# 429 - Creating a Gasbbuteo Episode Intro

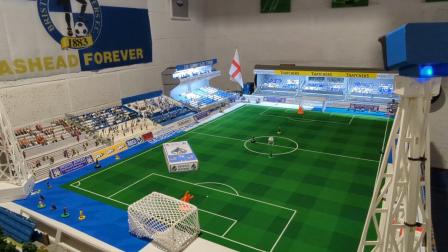[4:08]
I mean, this is Gasbbuteo, so putting Rovers on the pitch. So we'll put the box there so you can sort of see it.
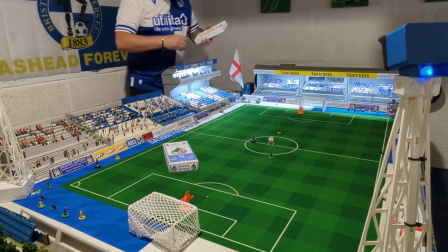[4:16]
And then the idea is, you know, I'm putting the team down and people can get the idea of who it is they support.
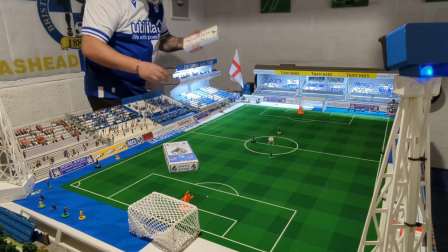[4:23]
So, again, quiet. I mean, it doesn't matter because I'm going to put music over this.
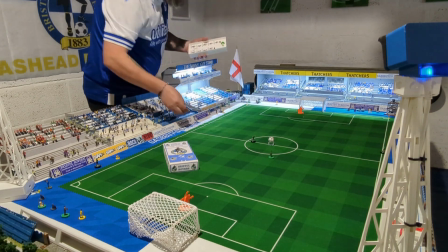[4:28]
So I guess I could talk all the way through it. Let's move the manager off the pitch. I feel like really, this is weird.
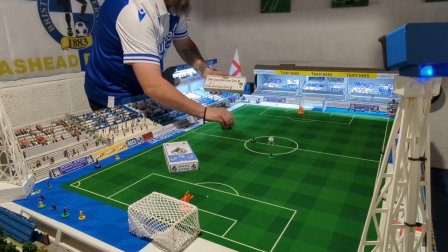[4:36]
I feel like really awkward doing this. So we're just going to
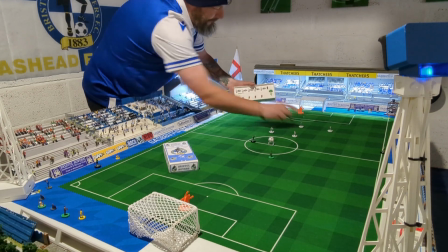[4:42]
one come down, and we're giving the impression that we're setting the pitch up for a match,
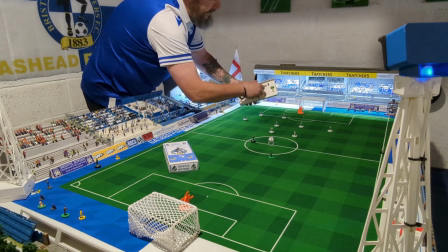[4:50]
which Rovers are gonna win. That'll do for that one.
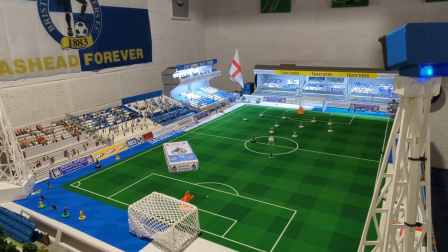[4:58]
Right, so that's that. That was the next clip. Sort of gives the impression that I am a Rovers fan.
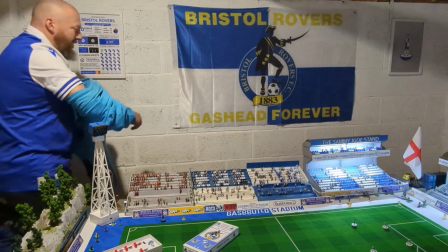[5:04]
Right, this next little clip bit, I'm going to put me Gasbbuteo hoodie on.
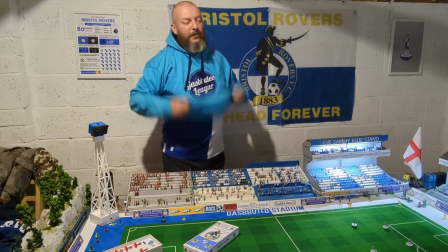[5:10]
Take the hat off to make it look a bit different.
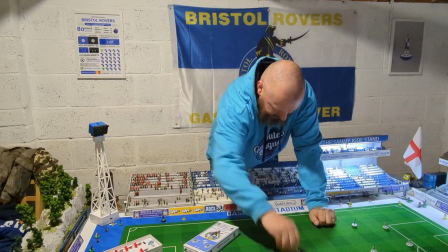[5:15]
We're going to take the Fox's Glacier Mint off, as if there's a game going on.
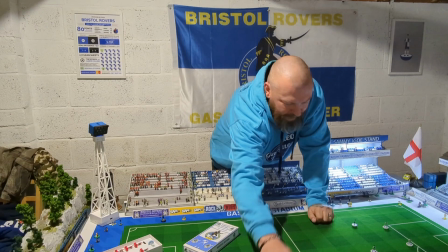[5:21]
Take that manager off. We'll move Rovers to the home side.
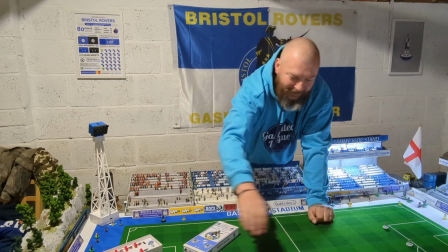[5:26]
And then the idea is that I want to sort of make it look like I'm sort of talking about Gasbbuteo League.
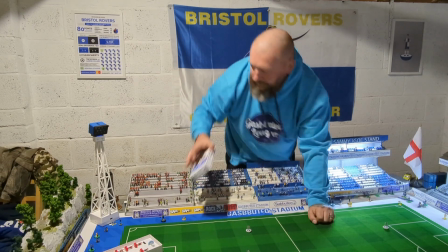[5:34]
That's why I got the hoodie on. So we'll take that off there.
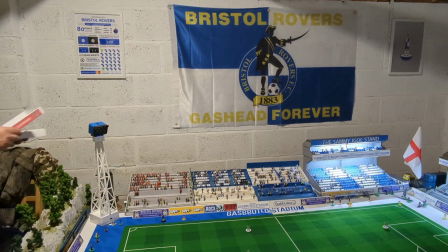[5:41]
You'll see what I'm going to do in a minute. Now I'm going to get good old Bows. Good old Bows on the pitch.
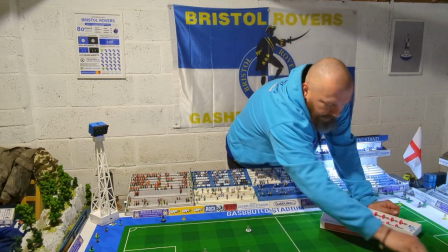[5:46]
Move Rovers up there. Look at this.
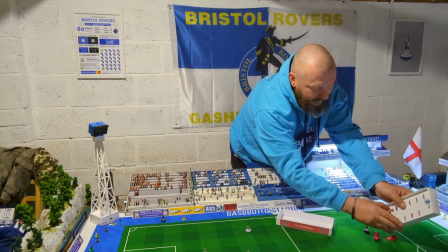[5:52]
This is the raw guts of making little bits of film. So we'll put the Bows in a...
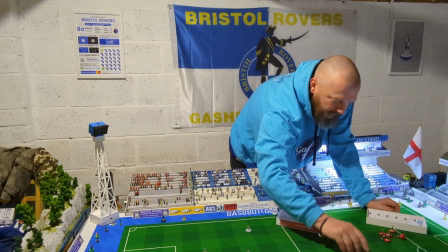[6:00]
Oh, why not? Should we put them in a Gasbbuteo triangle? And we'll have that right at the start.
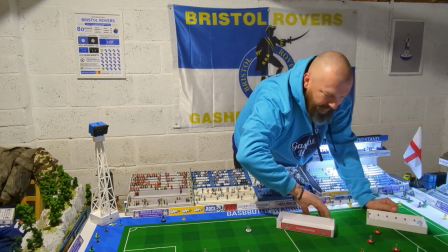[6:10]
Gasbbuteo tabletop football. God, stretch. Take that off there.
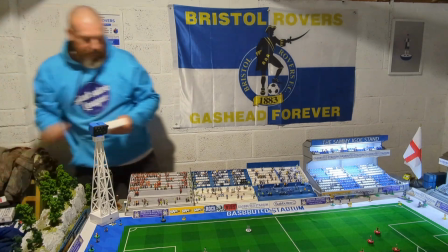[6:18]
Put their goalie in.
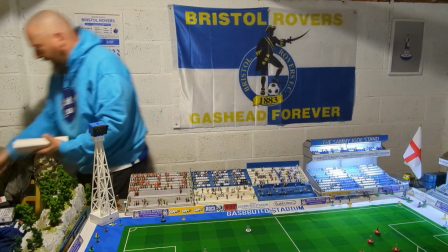[6:22]
Go, it's all in a hoodie. Right.
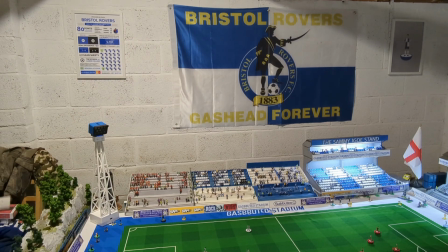[6:26]
Now, the point of this one is that I want to walk on, and it's like I'm chatting about Gasbbuteo.
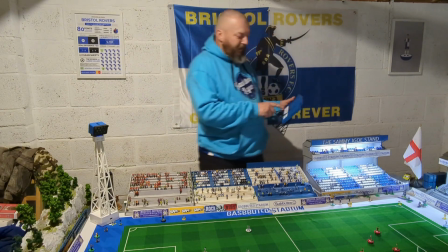[6:35]
So really, because I'm going to take the sound off this, what I'm doing now probably works.
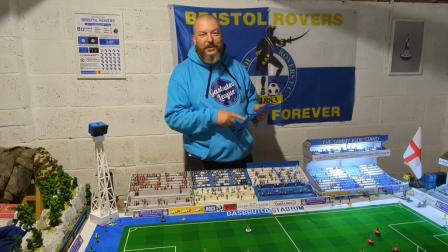[6:42]
Obviously, I'm chatting to you, and you will know this. But on the clip, it looks like I'm looking at the board and I'm just chatting about it.
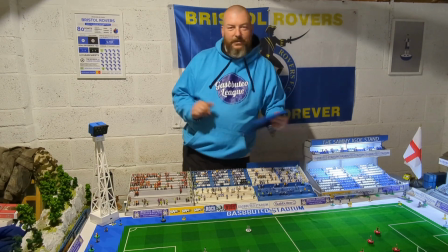[6:51]
And then, you know, people think it's something to do with Gasbbuteo League.
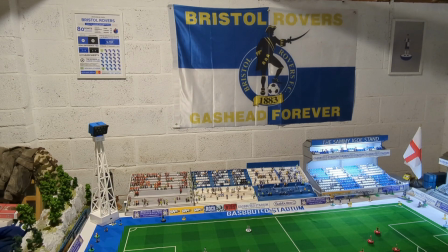[6:57]
So that'll work, that little clip. Because remember, these clips have only got to be like a second long or something. Or a couple of seconds long. So that is another one. So how many have we done? 3. I think if we get 10 clips, and then what I'm going to do, at the end, I'll put them all together.
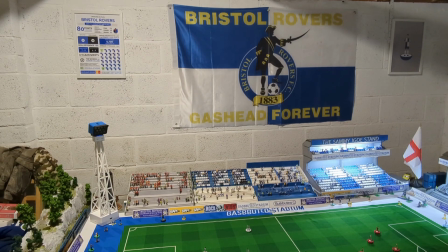[7:13]
And at the end, I'll edit it in and then show you the sort of final thing.
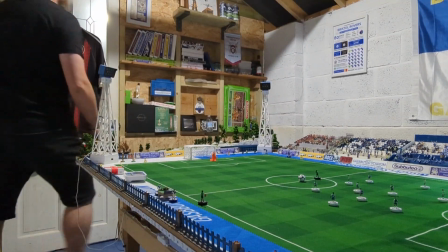[7:18]
Right, let's move on to the next one. Okay, so in this clip, what I'm going to be doing is, obviously, you've got a view from down there.
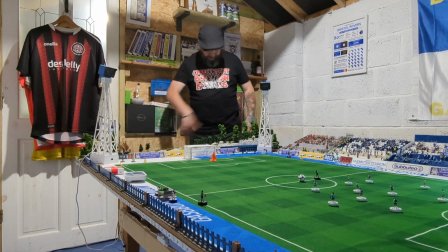[7:28]
Basically, I've got Bo's T-shirt on. Getting dust on stuff.
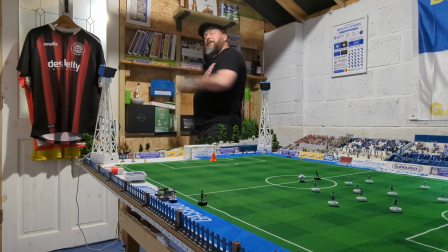[7:33]
So I want to pretend like I'm talking to the camera.
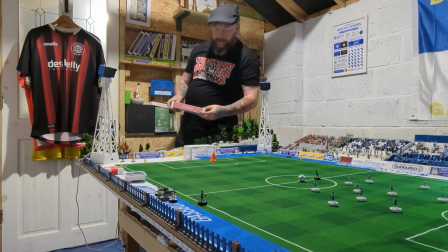[7:39]
Pick out the Bo's and then, you know, I'm sort of showing you like that. And then looking like I'm going to put them on the pitch.
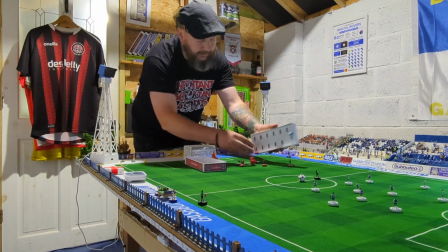[7:51]
And then that's a nice little clip there.
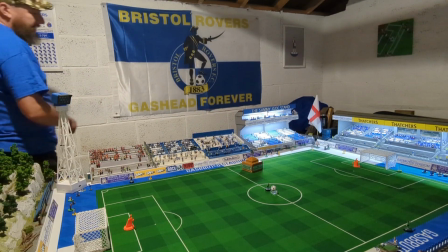[7:56]
Right, so another one. I think this probably be the last one where I'm featuring properly in it.
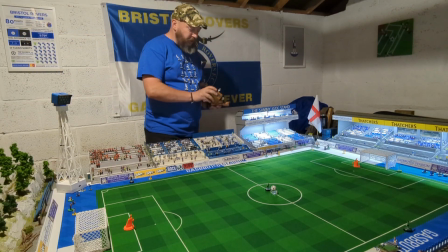[8:02]
Where I want to make it look like I'm chatting about the trophies that we do. So basically, I don't know, can you see me on that camera?
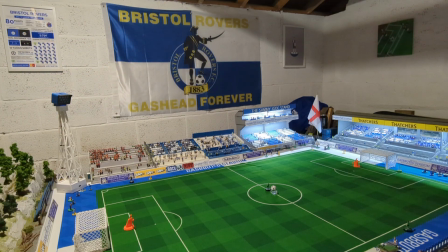[8:15]
Yeah, you can do. Right, good.